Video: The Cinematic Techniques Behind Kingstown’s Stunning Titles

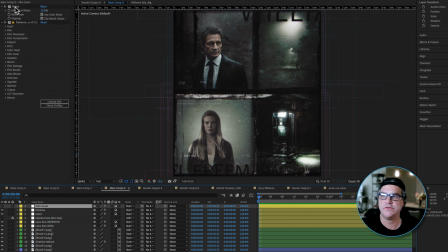8:13 And then on this top layer, we've got film grain, which we're using a noise effect set to 12% noise. And then I love to use this film emulation plugin called Dehancer. And it just kind of brings everything up a notch. I use it on a lot of my work.
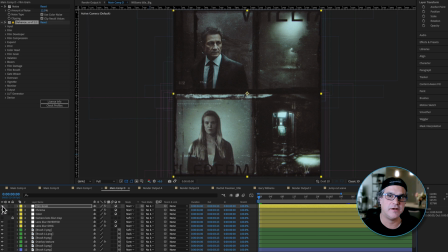8:31 And you can see it's giving it, again, another color wash, bringing all of these elements into the same world. That's so important, right? So you can see the composition at this point without the coloring is looking nice, but turning these all on, spending some time with color,
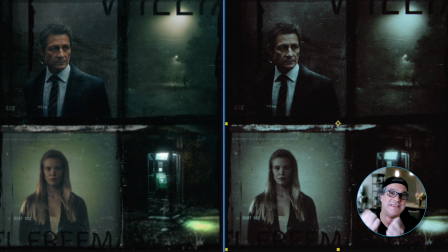8:48 noise, things like that, these are the things that really bring all these elements together and kind of meld them into the same world and make them work, right? So that's super, super important.
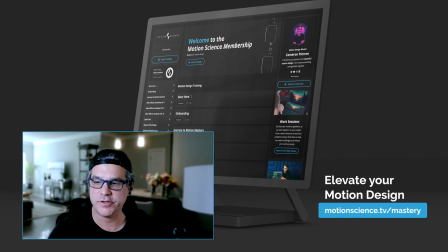9:00 This is a lot of what I teach in the motion science membership is like, how do we get the base level, right? How do we get the base composition set up? And then once we do, that's when we add these things over the top to really bring it up another level. So many motion designers, not to go on a tangent, think that effects, third-party plugins are gonna make their work look better.
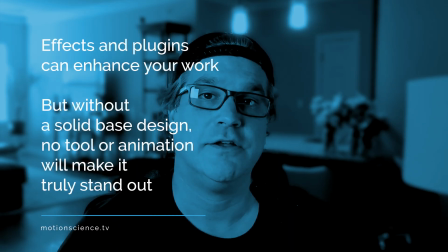9:20 And yes, they can, but if you don't have that base design, no third-party effect or animation is gonna make your work that much better.
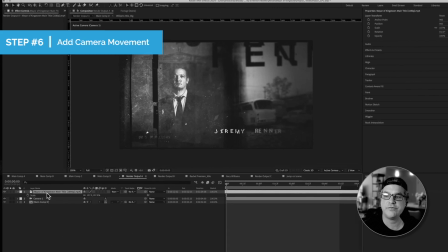9:27 All right, so moving on, what I did next was I referenced the movement here of the camera, right?
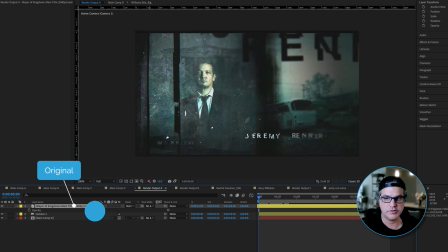9:34 So what I like to do looking at this, because I really liked the movement here, if I turn this down to about 50%, we can see through it and I can really pay attention to how the camera is moving,
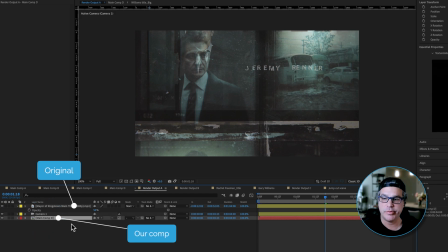9:46 right? So I added a 3D camera. I brought my main comp into this comp, and the main comp is what we see here, right? The four levels of the main comp. Brought that into my render output and I click this little button here called collapse transformations. This is super important. When I collapse transformations, when I have a 3D camera outside of this pre-comp, it can still see these layers sitting in Z space inside the pre-comp, and it will recognize those and still create that motion, that parallax between those layers. So super important. A lot of motion designers forget this stuff.
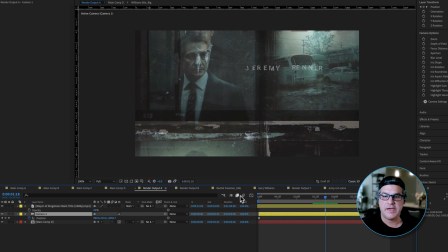10:17 So I brought in a camera and I added two keyframes, one here at the beginning and one here at the end.
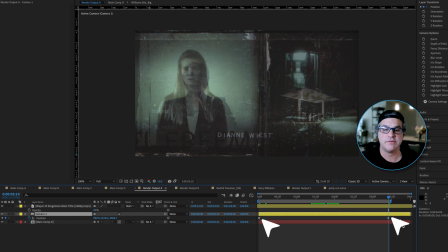10:24 Now, I didn't just leave these keyframes as just the standard ease in and ease out.
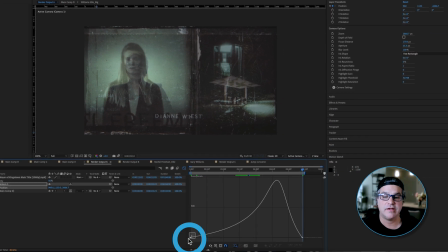10:29 I went in and I adjusted the curves
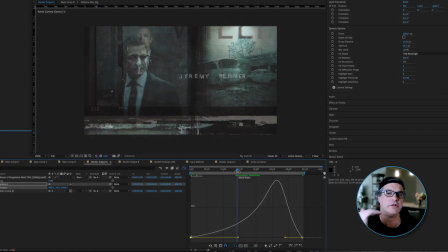10:33 so that I could get very close to what the camera was doing in the reference footage,
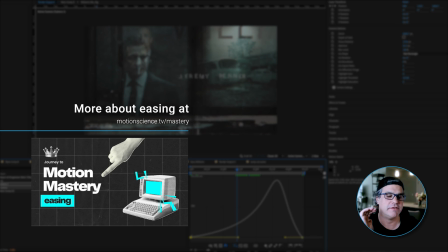10:38 because I really thought that camera move was super cool. So what I was able to do was get the camera to match very closely how it comes out of the move, but when it comes into the move, I liked mine a little bit better. It's more abrupt, and so I disregarded what the original was. So let's take a look at that.
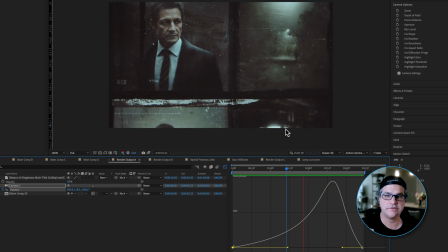10:53 So here's what we have, right? We've got the camera coming out very slowly, and then it speeds up and it comes to a pretty abrupt stop here at the end.
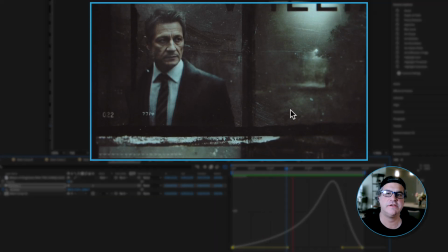11:01 And if you look closely, you're gonna see things like textures, right? Textures are moving in parallax, right?
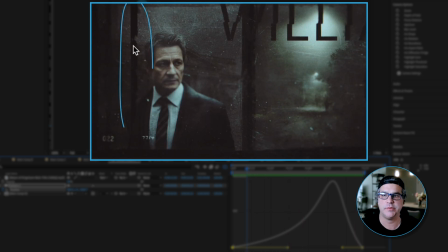11:07 We've got textures moving, like this framing element here is on its own Z plane.
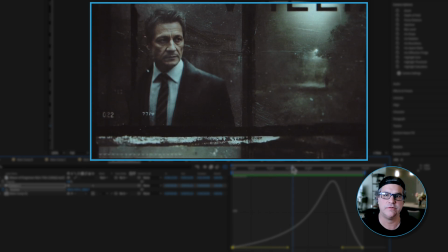11:12 Some of the textures over here, the specs are kind of moving in their own Z plane. The big type up here has its own Z plane.
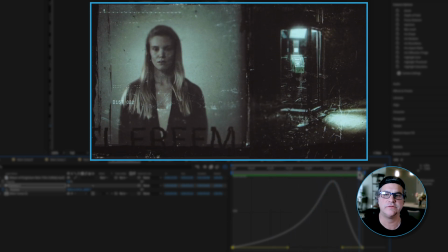11:19 And so it creates this really interesting movement, right? That we saw in the original.
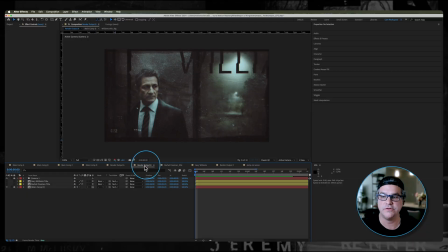11:23 So it's getting close, right? But how can we take this one step further? Well, what we can do is we can go into our next comp here and we can add our type.
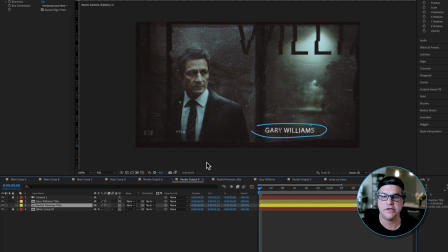11:32 I'm going to turn these on and you're going to see here they are. And if you look, P for position, Gary Williams title here is sitting at -1,000 pixels, and Rachel title that we're going to see
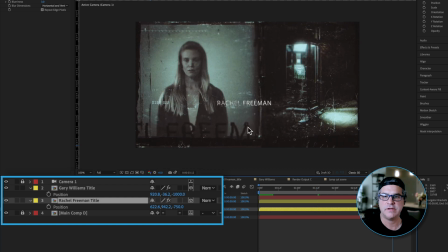11:50 down here towards the end, she's sitting at -750. So yes, the titles could be on the same plane, but it just creates a little bit more visual interest just having them, you know, 250 pixels. Difference in them than the way that they move. Now you're going to see some cool stuff here too, with like the type is kind of distorted, and this doesn't match exactly what we saw in the reference, but we thought this was a cool way to approach it.
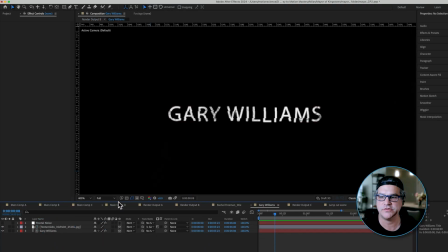12:14 So let me double click this pre-comp and just show you here what's going on.